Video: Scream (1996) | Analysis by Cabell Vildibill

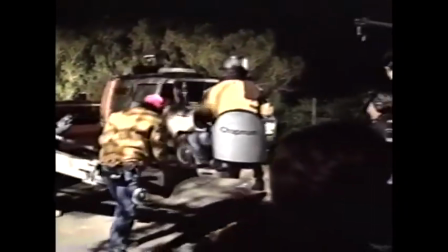In this video analysis, I'll be discussing how Wes Craven uses your
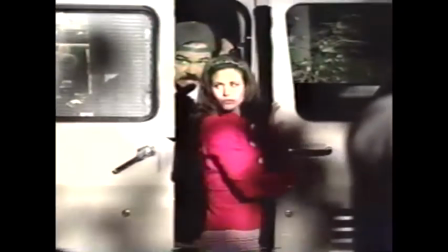stereotypical horror tropes and subverts them through the use of foreshadowing and misdirection.
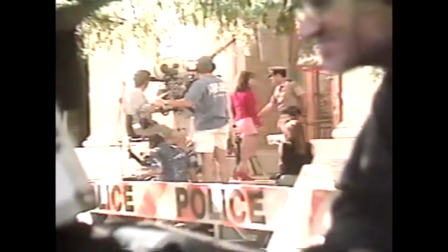I will also be discussing meta moments in this film. So this film was originally an 18-page spec script written by Kevin Williamson. The original title for this film was Scary Movie, and it was released in 1996,
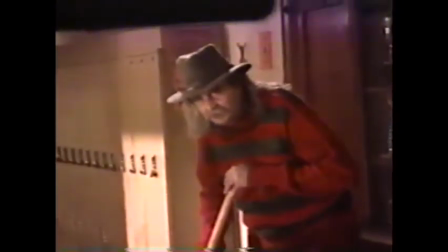becoming a resurgence of the slasher and teen movie genres.
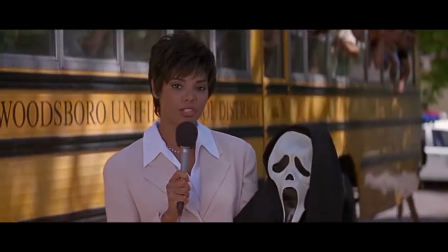Throughout the film, Wes Craven manipulates expectation. This is done through the use of a red herring.
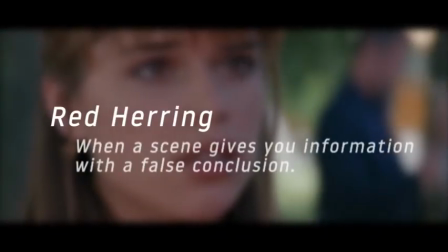A red herring is pretty much any scene giving you information with a false conclusion.
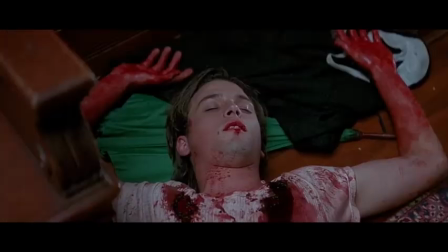It's usually used to mislead audiences, and Wes Craven also uses it to call out issues in horror movies.
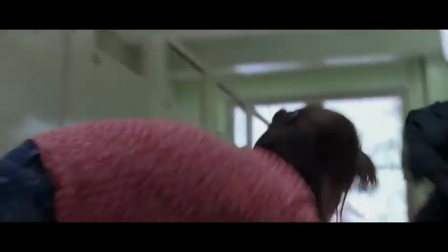He uses this technique to commentate on the cheesy horror tropes going on at the time. For example, when Cindy's going down this set of stairs.
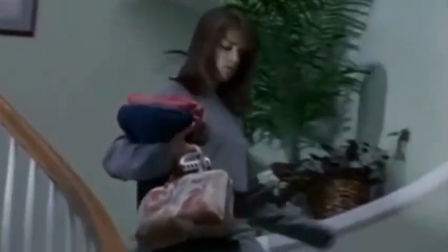In this scene, he's misdirecting you to think that the killer is going to be in the closet.
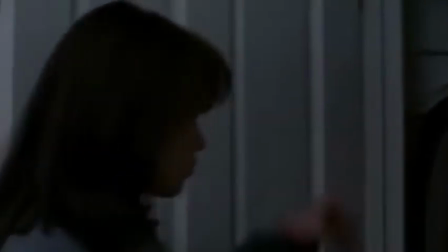But then they're not there.
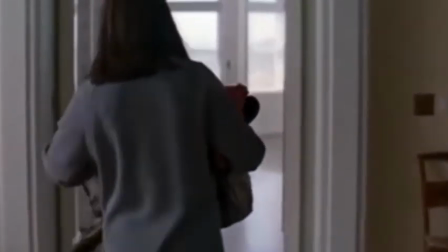Later, it's followed by a handheld shot of Sydney just walking down the hallway with both sides of the frame completely revealed,
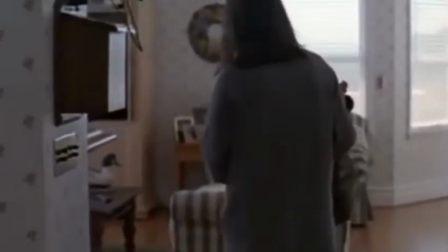making you think that the Ghostface killer would hop out on the left or right side.
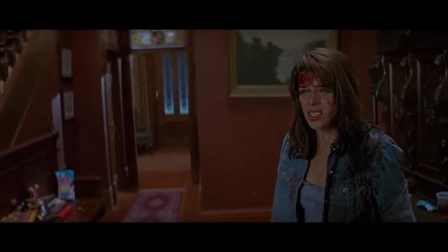Craven builds this tension and then just releases it, keeping you on edge throughout the whole film.
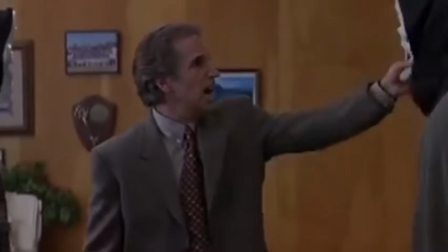You never know what's gonna happen. This technique is also used when the professor is lecturing students causing shenanigans in the hallway.
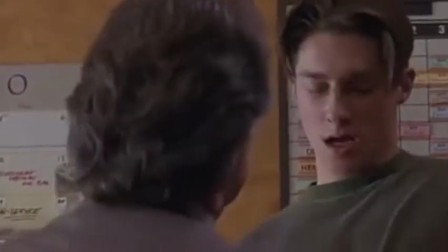When he threatens them with the scissors, it makes an unnecessarily sharp sound.
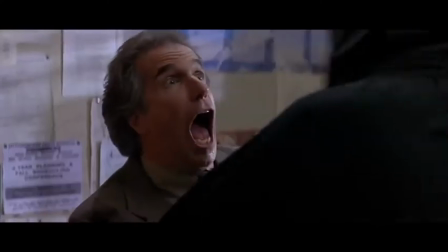This is to make you think that the professor's now the killer. There's also a very nice cameo of Wes Craven in this scene, where he's a janitor in a
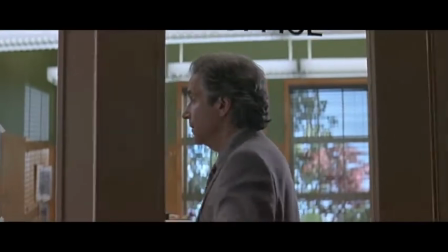strikingly similar costume to Freddy Krueger from Craven's older piece, Nightmare on Elm Street and New Nightmare.
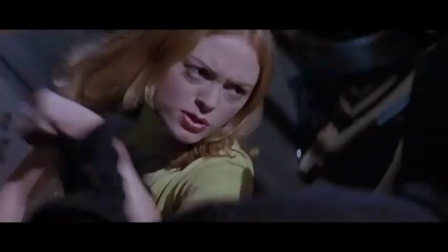These red herrings have a purpose. When Wes Craven builds up the tension in the scene and then releases it, it's nothing.
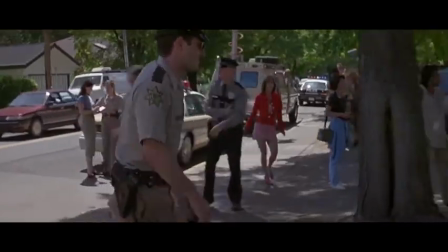He'll take those moments as an opportunity to foreshadow.
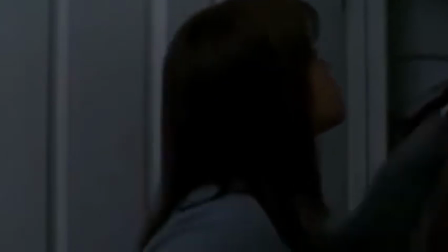For example, when Sydney goes downstairs to check in the closet later, that's where Sydney's gonna come out of to kill the Ghostface killer.
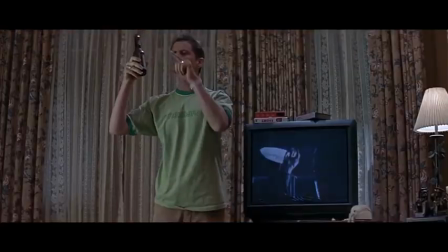This is especially clear when Randy is giving the rules of a horror movie.
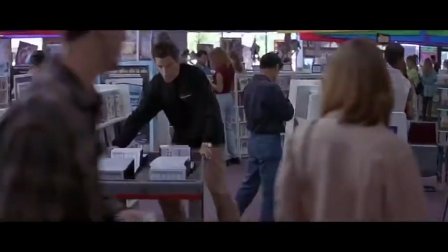Everything that he says happens. When we're at Blockbuster, Randy also calls out that it would make sense for Billy and Stuart to be the killers.
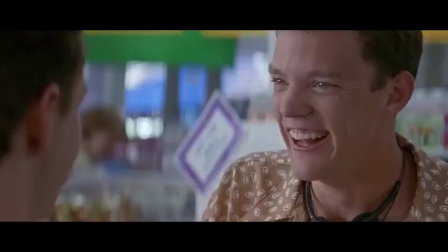He pretty much predicts the whole end of the film, and this is just in the middle of the movie. Randy pretty much acts as the mind of this film.
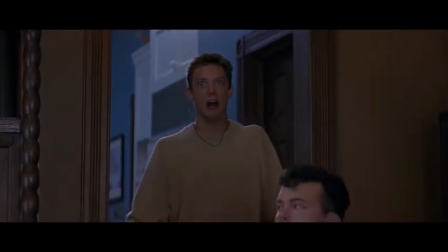This use of foreshadowing constantly has you questioning whether the film is dumb or smart with these subversion,
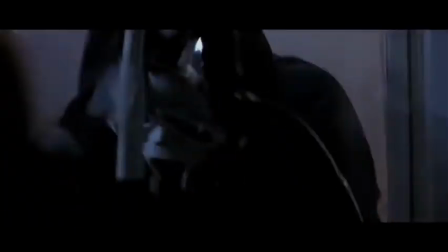and that perfectly leads me into how Wes Craven subverts genre tropes in this film.
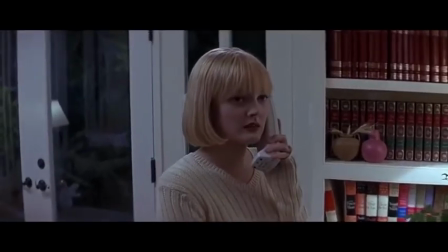First, the movie opens with a third act finale.
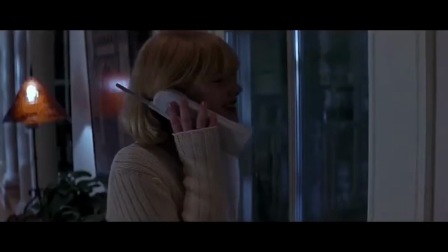The first character we're introduced to, a very nice, innocent girl that you quickly become emotionally attached to, is just killed off right in front of you.
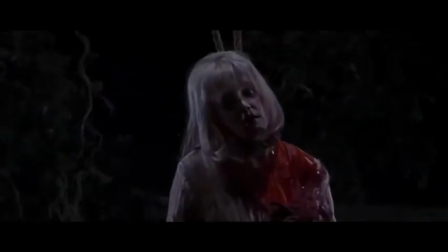Also in the beginning, right before Casey's death, she reaches to grab the Ghostface mask off the killer,
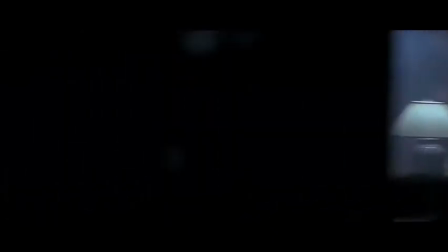and you're literally convinced in this moment that you're about to see who the killer is.
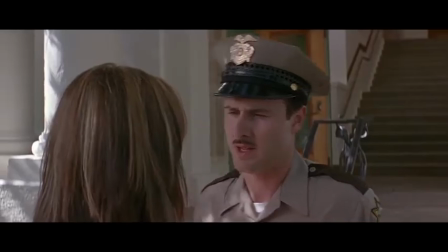But nope, the camera just whips up, and you're immediately thrown into the question of this film: who's the Ghostface killer?
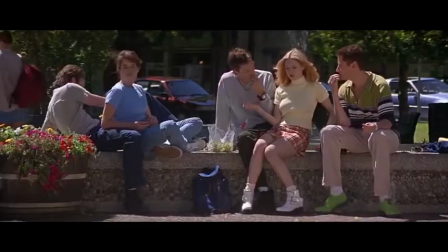And then right after that, he impresses us with a lovable cast that are motivated and complex.
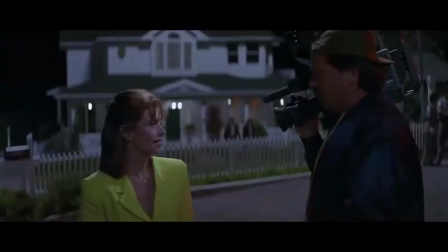Throughout the film, you just don't know if he's poking fun at the genre or outsmarting it. The film makes a commentation on the stupid horror logic of the films during this era.
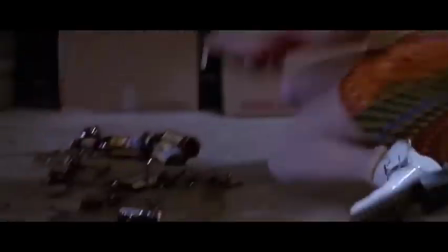The killers would always slip, fall, or make a swing and completely miss their target.
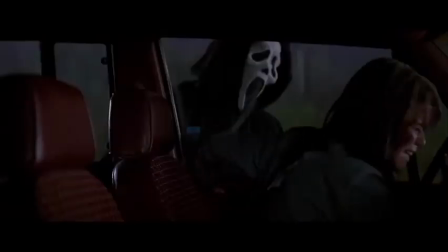However, this is commentated on by making the characters actually clumsy in the middle of an insane adrenaline rush, enjoying taunting their victims.
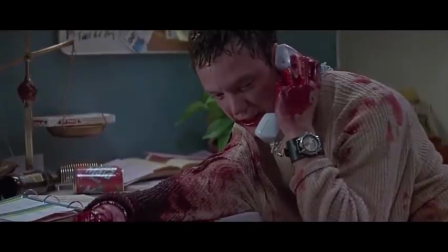If you're in a moment like that, you're going to be clumsy, you're going to miss, and you're wearing this big droopy costume.
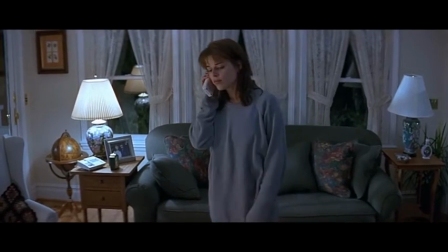While Sydney's on the phone, she explains why she doesn't like horror films.
What's the point?
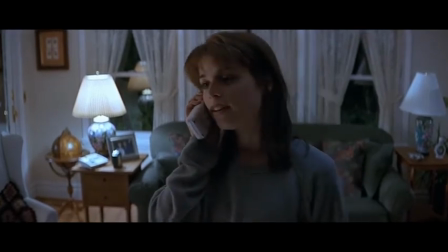They're all the same. Some stupid killer stalking some big-breasted girl who can't act, who's always running up the stairs when she should be going out the front door.
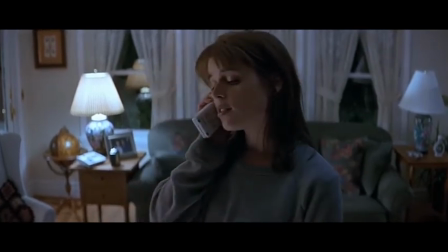It's insulting.
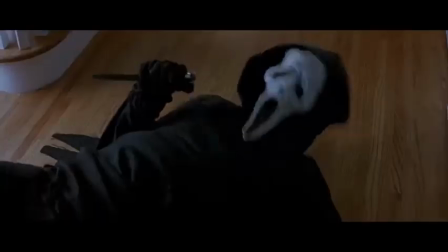But then when she's thrown in the situation of her door being locked and needing to escape the Ghostface killer,
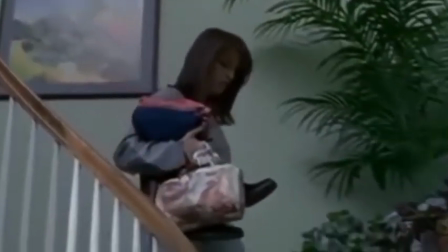she does the same exact thing, which ties back to the misdirection as the stairs being seen for an extended period of time,
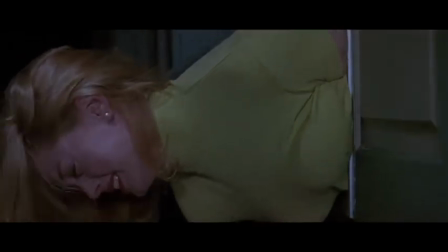just before the closet doors open. A final key moment of misdirection that really stood out to me was through the use of color.
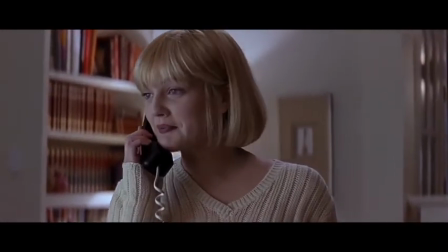The amazing intro of this film. The bright white interior is supposed to represent what's safe, and the dark outside is where all the danger occurs.
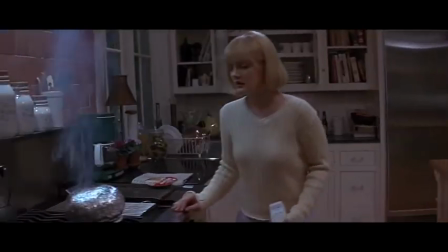Throughout the scene, as tension builds,
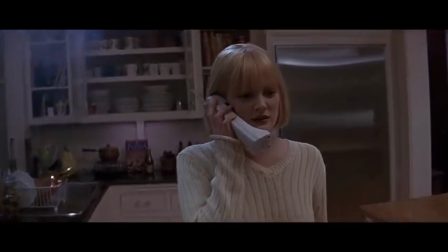the interior just keeps getting darker and darker as Casey Becker is about to be the first murder victim in this film.
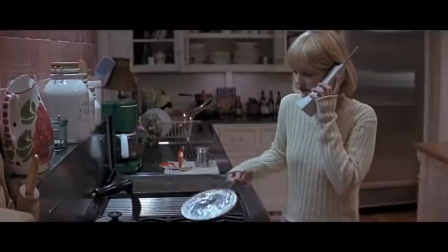I also wanted to address a few more meta moments in this film that stood out to me. In the intro scene with Drew Barrymore, the killer starts the phone like a prank call,
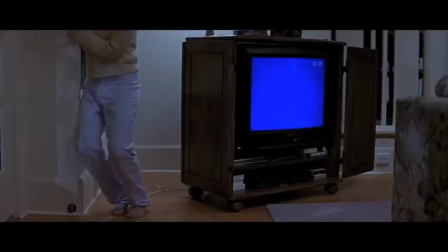and it slowly escalates to a stalker vibe, then eventually a serial killer, all within a number of minutes.
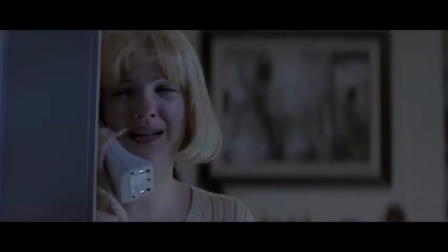In this scene, I feel like the killers, as horror fans themselves,
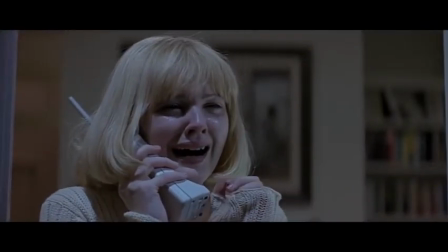are creating and crafting their own horror scene right in front of the audience.
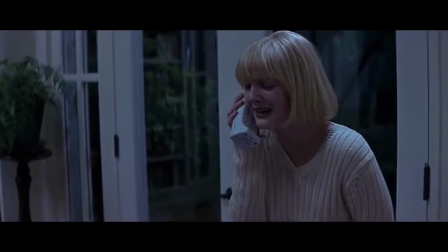After the release of this film, caller ID sales went up like crazy.
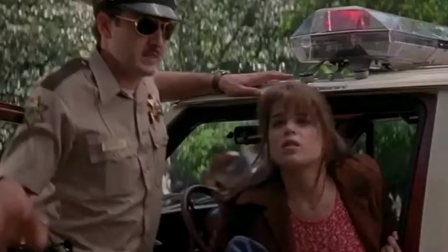Everybody was so scared of this that they wanted to know who was going to be calling them. The last meta moment I wanted to mention in this film was a cameo by Linda Blair,
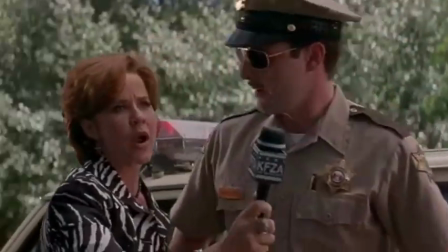who previously starred in another classic horror film, The Exorcist, in 1973.
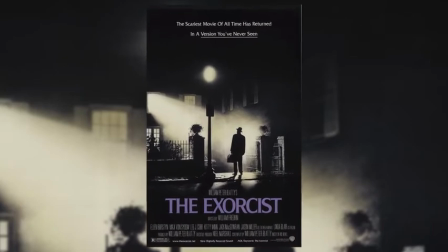So that's my analysis on Wes Craven's Scream.
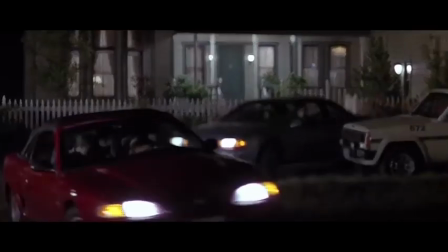I really hope you enjoy how this video breaks down the use of horror genre tropes through subversion, foreshadowing, and misdirection.